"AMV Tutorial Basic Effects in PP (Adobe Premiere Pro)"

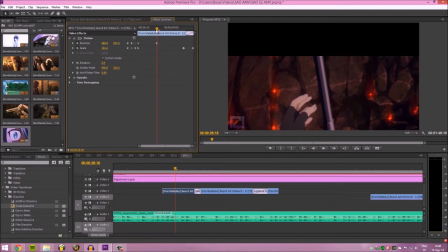[4:08]
Sure, don't want to do it later in my AMV, but just to show you. And what will happen? The clip will move over those frame I selected. So it becomes like an animation of the clip. So that's how you use keyframe. You just toggle it on and just do your animation how you want it.
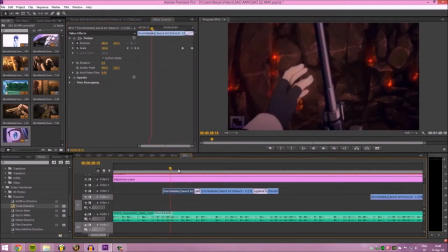[4:27]
So what effects does this effect include? I usually just make with the position and scale or opacity. Opacity is the transparency, like it fades out.
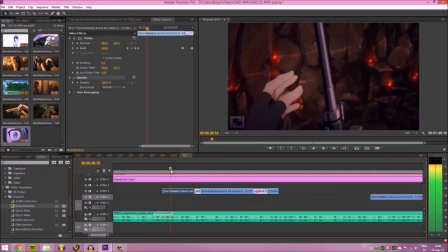[4:42]
But specifically this clip, it's just a scale up to a transition, and the other clip scales down.
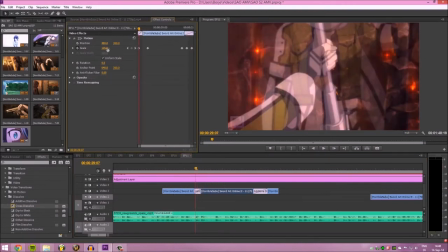[4:51]
So it starts at 185 and goes down.
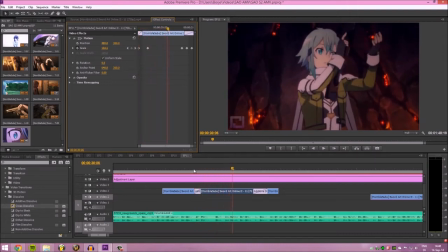[4:54]
So it becomes like a zoom in, zoom out with transition. It adds a lot of, it makes it smoother and looks nicer.
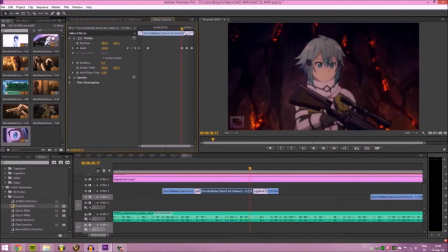[5:08]
So then over here, in the sync with music, I just make a quick zoom in, zoom out.
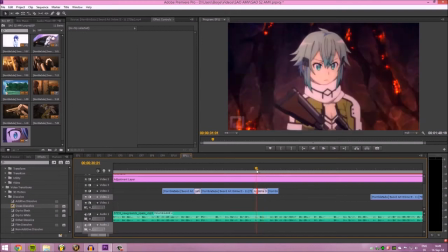[5:18]
Additionally with the transition to make like a lightning effect. So right here.
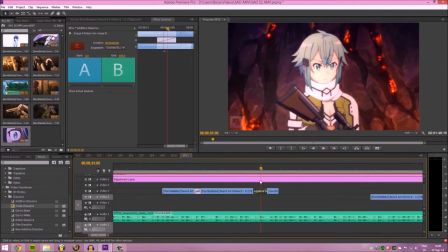[5:27]
It looks nice, it looks nice. But what does this transition do right here? Well, if I remove it, there's just a cut.
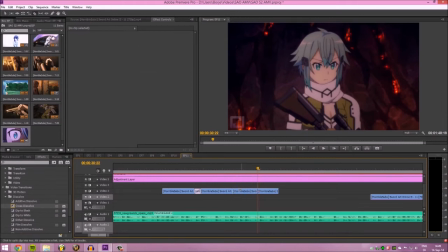[5:35]
I just made a random cut in the clip, and I added an additive dissolve.
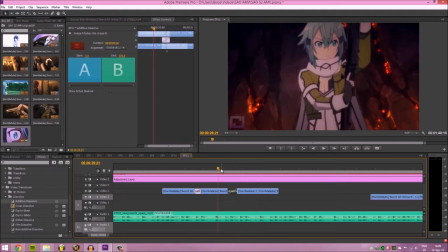[5:45]
Shorten it down a bit, and when I do that, it becomes just like a lightning effect, like a brief flash.
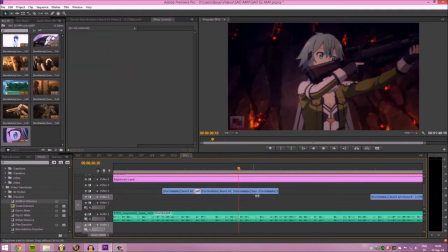[5:51]
As you can see right there. That's what I use sometimes when I just want a flash, like a small flash. You make a cut, add an additive dissolve, short one, and it looks nice. So that's one of the effects with scales and the transitions.
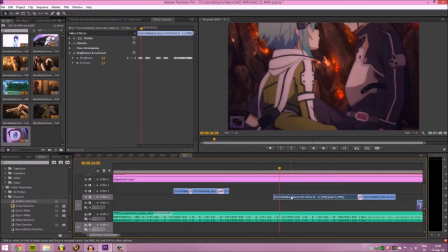[6:12]
Another way to make flashes are you add a effect. I usually use this one, brightness and contrast, because I just change the brightness of the clip
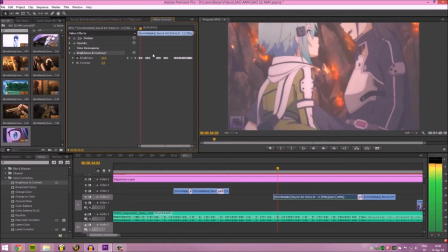[6:28]
over a short period of time. So
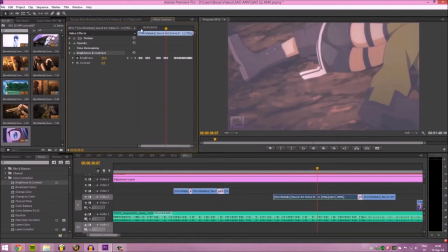[6:36]
what the keyframes are is just, I can make it smaller, why not? There we go.
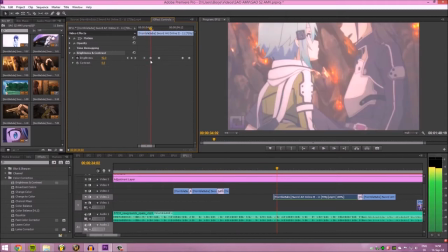[6:43]
So it starts as 0, scales up to 92, and then fades down again.
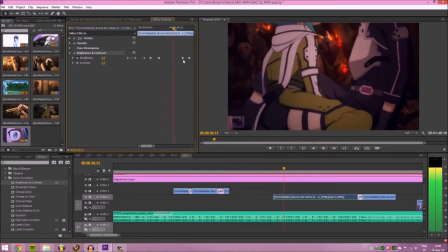[6:49]
Easy enough. Then I just make it to sync with the music.
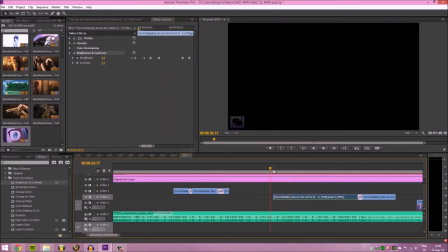[6:54]
So it became.
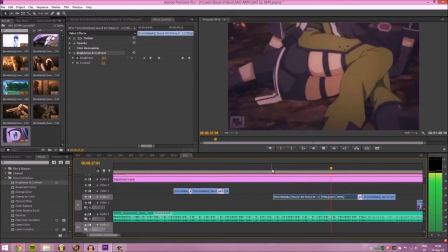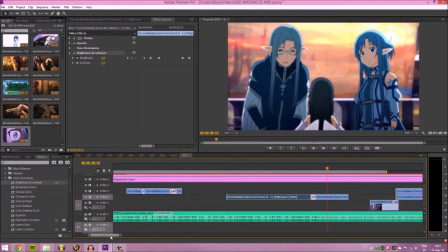[7:01]
So that's another one. Pretty easy, yeah.
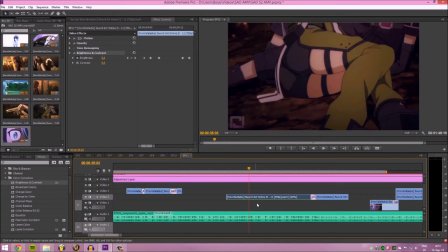[7:04]
Effective, yeah, sure it is, because it makes the clip a lot more interesting than just plain old.
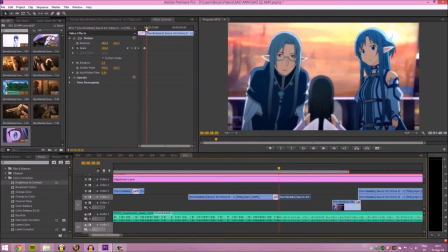[7:12]
And then right here, another, just zoom out. But another thing that is really, really useful is when it's a static shot. Like for example this one right here. If I remove all the keyframes right here,
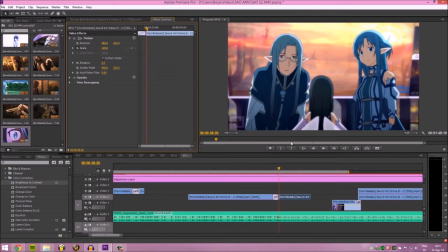[7:26]
and you just look at just look over here, like the shot is static.
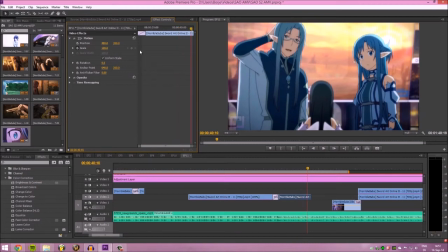[7:32]
Sure, it's moving a bit upwards. It's not super static, but in anime, a lot of shots are static in place. So what I usually do is I add a small,
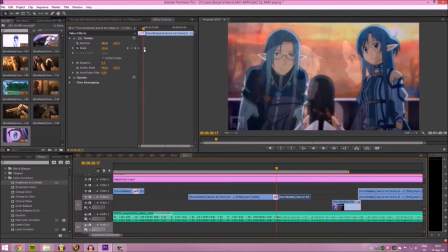[7:45]
like zoom in or zoom out, like just a couple of small numbers,
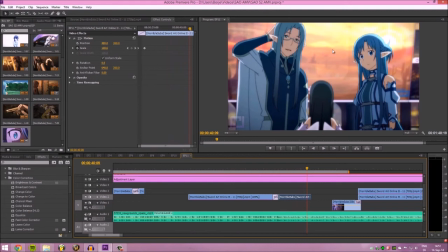[7:52]
and it makes a little bit. It adds like a flow to it. It's like there's movement in the picture, and it makes it a lot more interesting to watch.
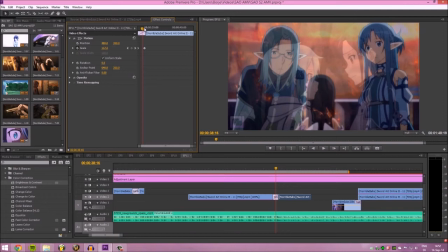[8:03]
I don't know why it does that, but it just makes it a lot easier for the eye to comprehend and like it.
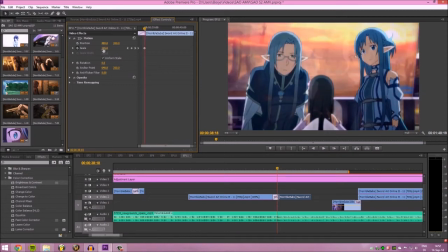[8:11]
So what I just do here, I go from 105 to 100.